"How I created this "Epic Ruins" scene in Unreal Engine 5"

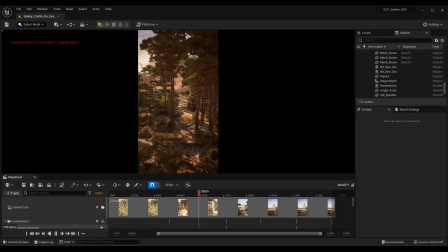(0:08)
Well, hello and welcome to a little behind the scenes look at one of my Unreal scenes animations.
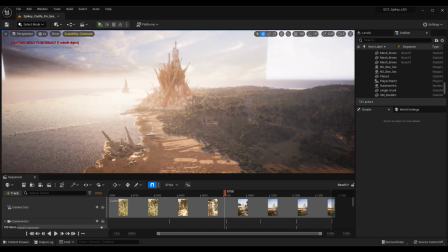(0:18)
We'll take the camera off the tracks here and have a look at how it was all put together.
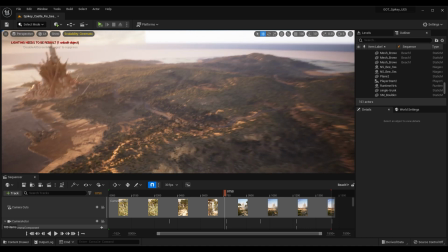(0:25)
This was actually, you'll see it's on a big island.
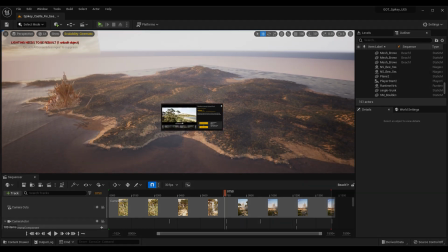(0:29)
This island is from a pack called the Mediterranean Island from Fresh Can on the Unreal Engine Marketplace. and you'll see it's a huge island with lots of detail I mean the landscape
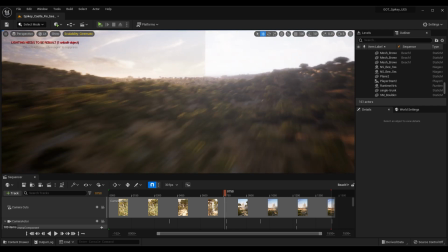(0:42)
brushes here are fantastic and I became more like a location scout trying to find a cool place to put my
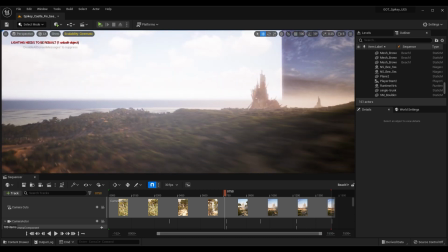(0:50)
sculpture and I settled for this beach over here now
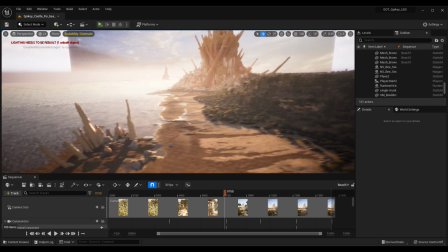(0:56)
we thought this beach really looked the best Now if we have a closer look at this sculpture,
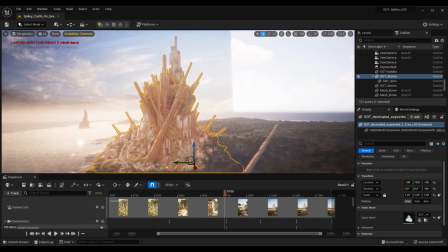(1:04)
you'll see I didn't actually even sculpture behind it.
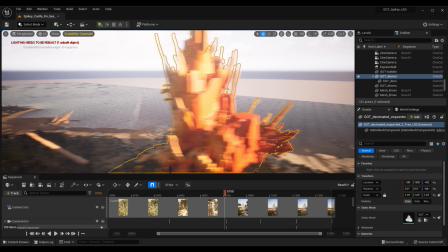(1:12)
I'm just playing to what the camera is looking at. This was done in VR,
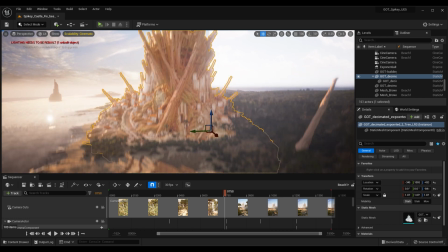(1:21)
in Adobe Medium and detailed in ZBrush
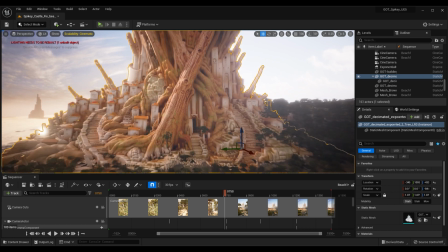(1:24)
and I didn't worry about detailing too much because it was always going to be in the distance.
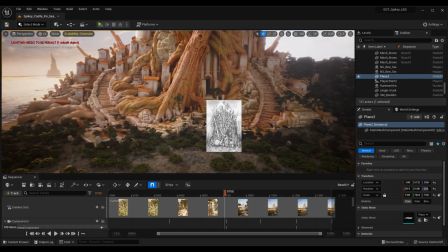(1:31)
This was inspired by a pencil sketch I did a while ago.
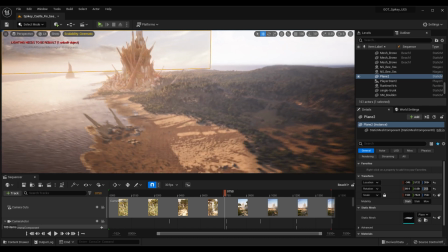(1:35)
And if we pull the camera back we'll see some spikes sticking out the ground here which kind of help with balance the composition
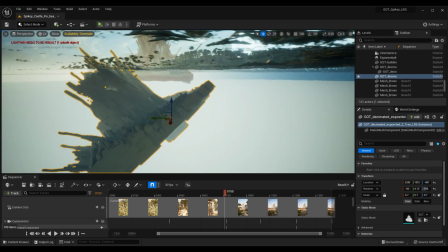(1:42)
out and these are just the model shoved under the ground just grabbing whatever's available to make it work.
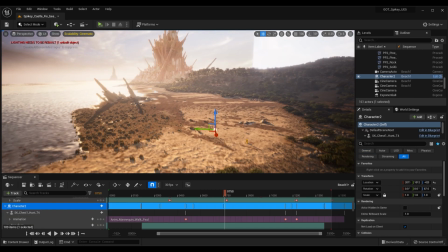(1:49)
And then there's a little character here that helps provide a sense of scale and
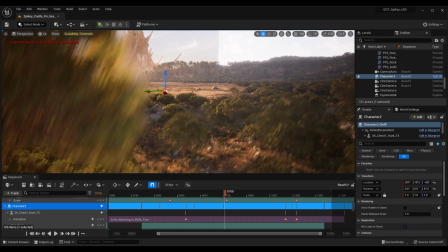(1:54)
lead the eye into the composition once I found the right place in the trees that I wanted to film this
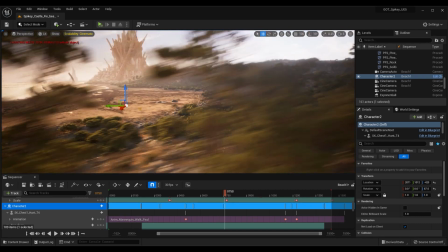(2:02)
and I made a little path going through the trees here using the landscape brushes that come with the
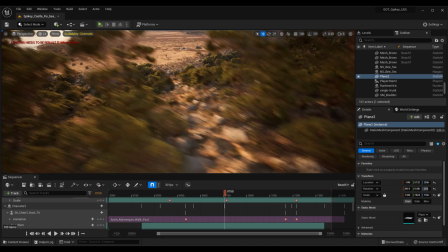(2:10)
pack I'll show you quickly how the path was drawn because there's some great brushes here we'll
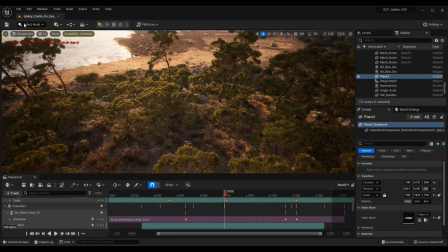(2:19)
carve a path down through here just need to it's already
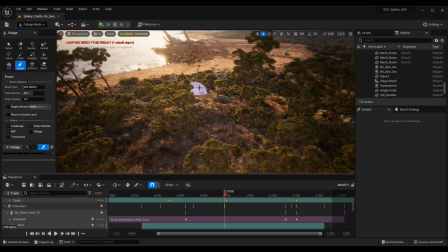(2:25)
got some landscape brushes painted on here so we really just need to delete the trees and stuff remove some of the foliage and then I'll just show you some of the brushes here add a little bit of sand down
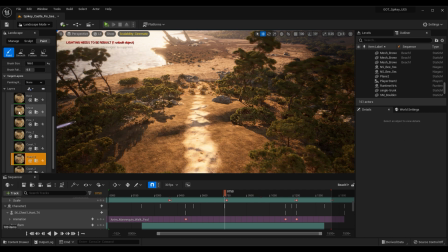(2:44)
through here shrubs already there
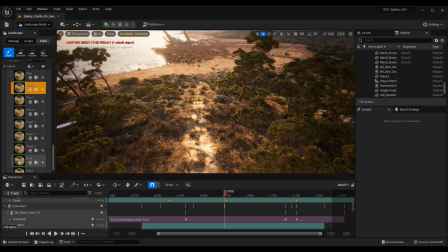(2:48)
a little bit of rocks yeah
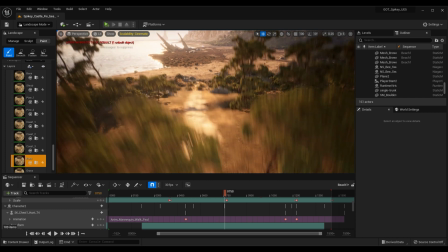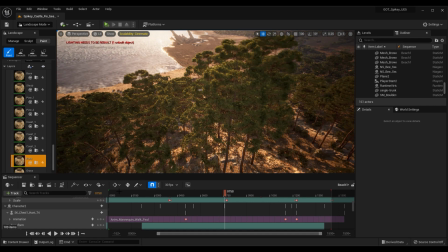(3:00)
and the detail on the brushes is great so you kind of get an idea how the path was made and then if we um another
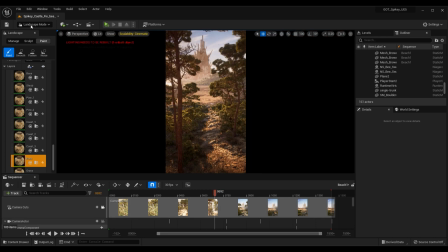(3:09)
look here camera I think we've got there's a little bird flying through here the bird was from a tech program was